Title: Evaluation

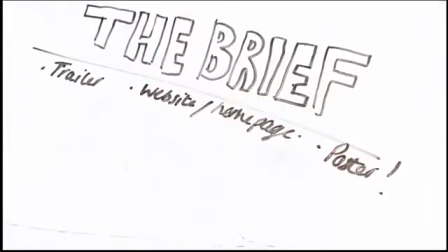(0:16)
Once we were given the brief, we decided to research into both genre thriller and horror, as we were not sure which to focus on.
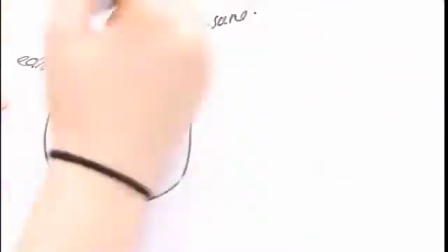(0:23)
We established there a real cross-reference into conventions of these genres, which influenced the planning of our own product.
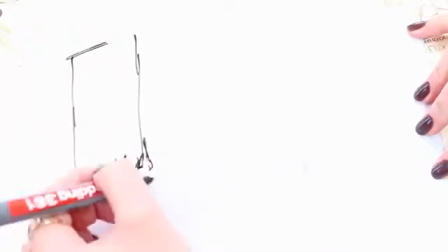(0:30)
Some of the conventions we use and follow are the use of obscure camera angles in order to disorientate the audience.
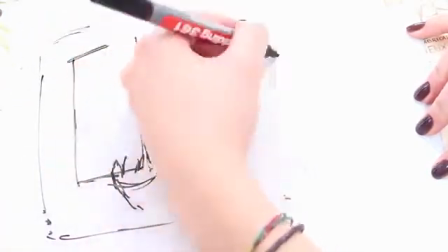(0:36)
An example from our trailer is the locks on the doors.
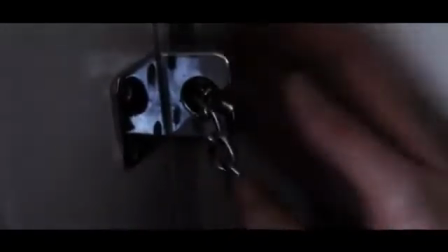(0:39)
These high and low angle cutaways effectively construct the view, and this is cued up by the POV of Holly looking through the peephole in the door.
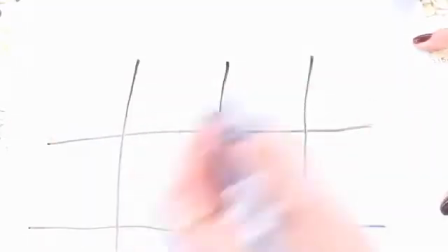(0:48)
Keeping with the cinematography, we developed upon the use of CU shots.
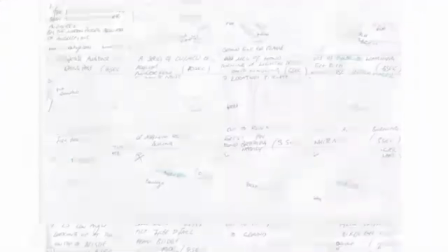(0:53)
You can see from our storyboard, our trailer is dominated by these CU and MCU shots to keep the frame closed,
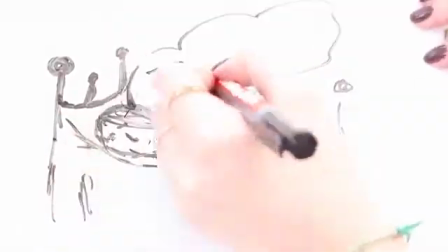(1:00)
ensuring confusion and suggesting a dreamlike effect, and enables the viewers to examine facial expressions when they are in shot.
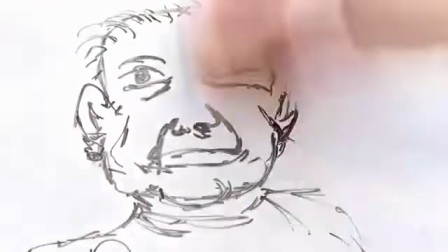(1:09)
This is always the case for real-life products, which also use establishing shots, letting the audience observe the surroundings.
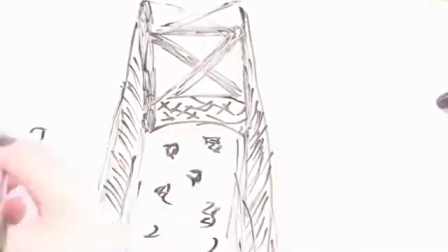(1:17)
A specific example of this is shown in World War Z,
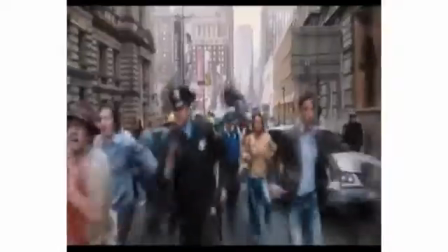(1:21)
which uses the establishing shot and smash cuts into a pan, showing the audience the scenery and busy streets of America.
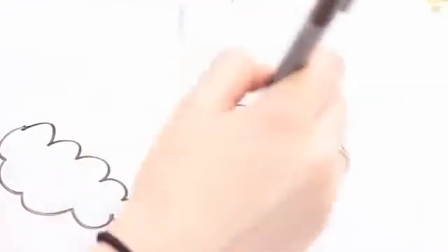(1:29)
However, we decided to challenge this because we wanted to keep our narrative relating to the theme of our dreams,
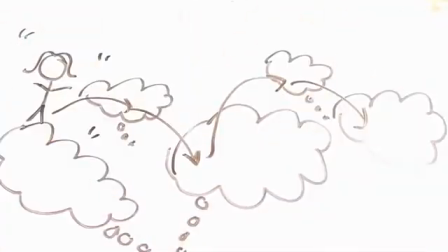(1:34)
making it confusing, thus jumping from one thing to another which isn't clarified.
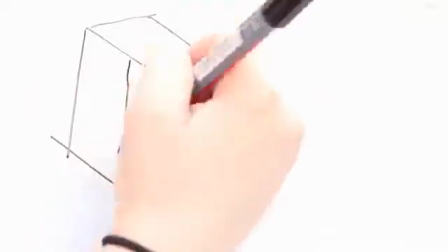(1:40)
We had to produce a film package.
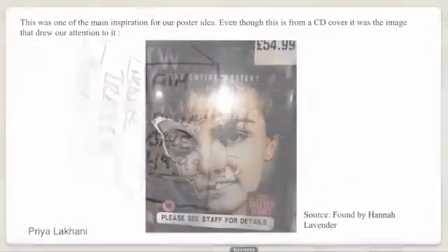(1:42)
We concluded, after researching posters and websites, that they have a house style and is clear on demonstrating the genre.
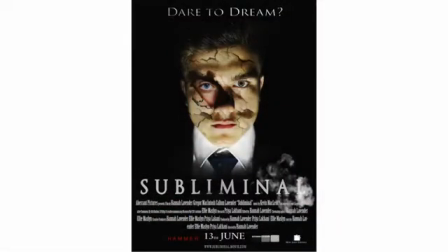(1:49)
We used this convention in our ancillary tasks with a CU photo of our main characters.
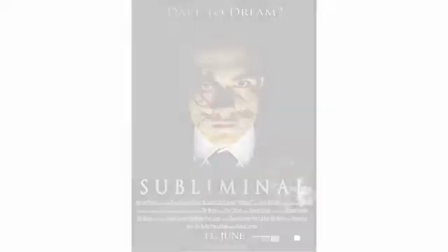(1:55)
We felt this was fitting and established that actually this is commonly used for the target audience,
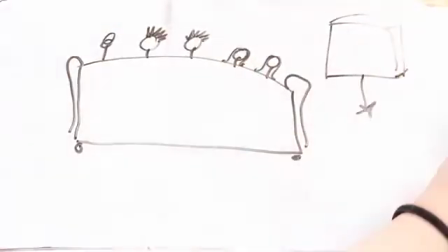(2:00)
enabling them to easily identify the protagonist or antagonist, in our case, a bit of both. After the focus blurring at the beginning of our trailer suggesting a dreamlike atmosphere,
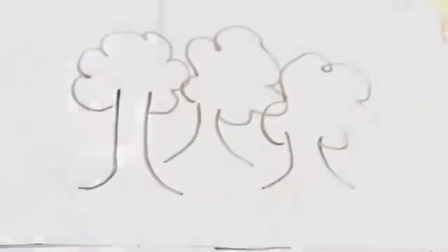(2:11)
we have a POV of the antagonist running, which is an enigma code.
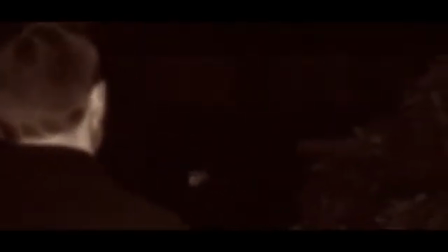(2:15)
The audience at the point will try to decipher if this is the antagonist or protagonist of the film.
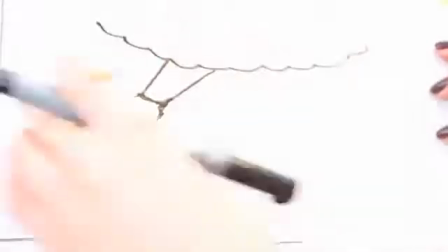(2:22)
This convention was used at the start of Black Swan. We are unclear of the identity of the woman, being a mystery to us.
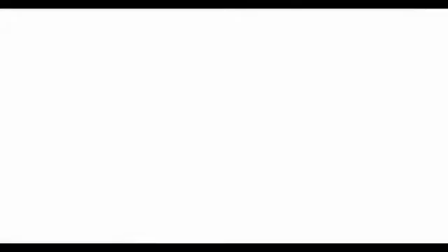(2:29)
Confusion between the characters is a common convention of both horror and thriller genres.
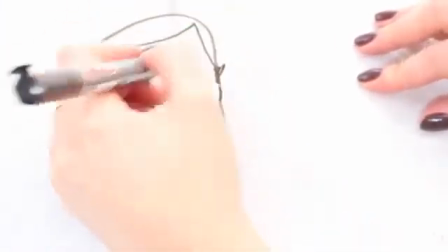(2:34)
We thought it would be very fitting for our psychological thriller we have produced. Other conventions we used was the presence of dark lighting for an eerie feel.
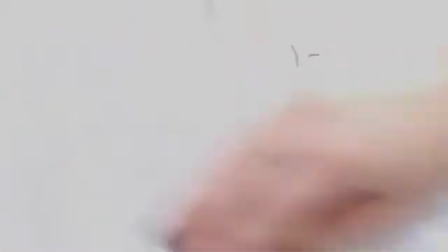(2:45)
The audience are immediately able to examine the text and conclude the thriller genre from this.
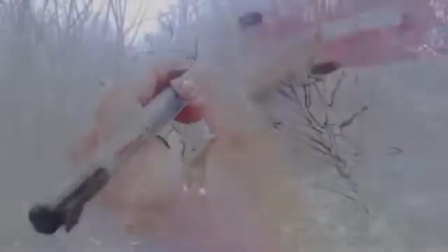(2:50)
The atmosphere was also reinforced by the mise-en-scène we have used, alleyways and abandoned houses.
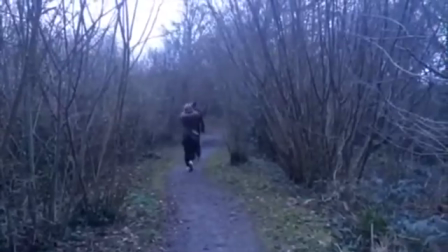(2:57)
The presence of the sound files lifted into the passage.
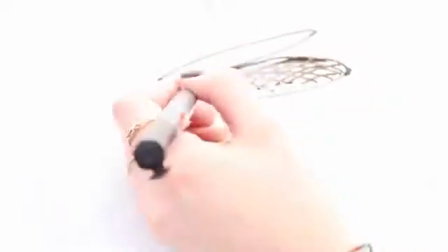(3:01)
From looking at real media text such as 13 Sins, I concluded there was no point at which non-diegetic sound didn't feature throughout the trailer.
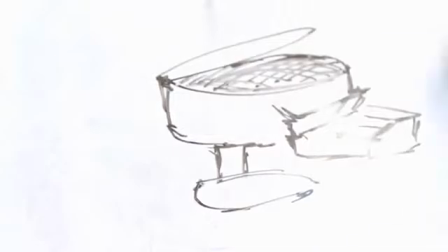(3:08)
Therefore, we developed upon this convention, and so there is always sound present in our trailer,
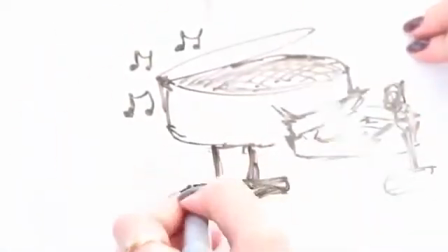(3:12)
which has the effect of making the viewer comprehend the meaning from this in conjunction with the moving image,
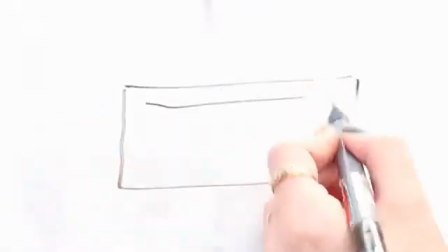(3:18)
in order to collaboratively gain our intention from each take.
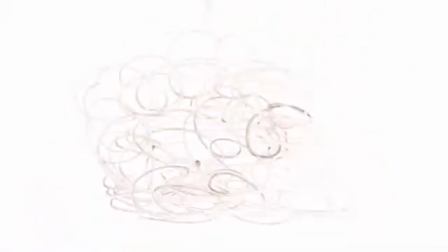(3:21)
Even at low points for tension, we have sound effects, white noise, which we obtained from freesound.com, and slow mysterious sound files acquired via Kevin McClone,
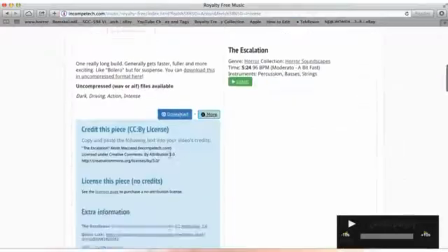(3:33)
who makes files on royalty-free sound website that was inserted to slow the pace to then reach a crescendo.
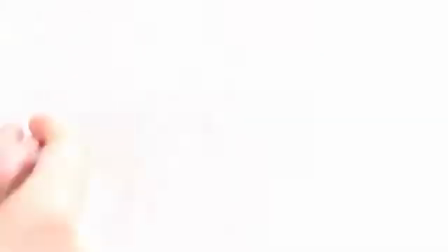(3:40)
We wanted to take the viewers on a journey that experienced highs and lows.
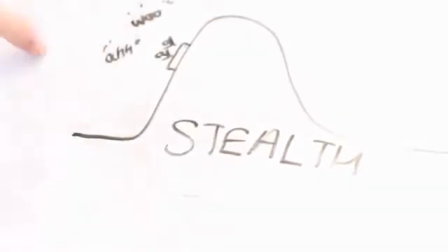(3:44)
Tension is built and then a climax is reached in the fight scene, but the pace is slowed before the end title.
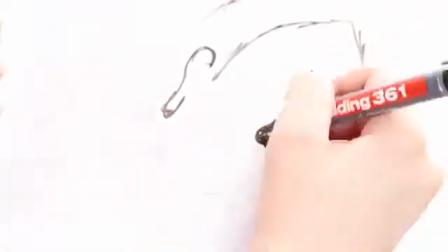(3:51)
This feature is seen in World War Z with the slowing of the trailer, when in the aeroplane,
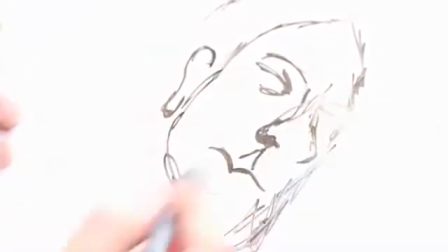(3:57)
or again reaching a high at the presence of the feature title.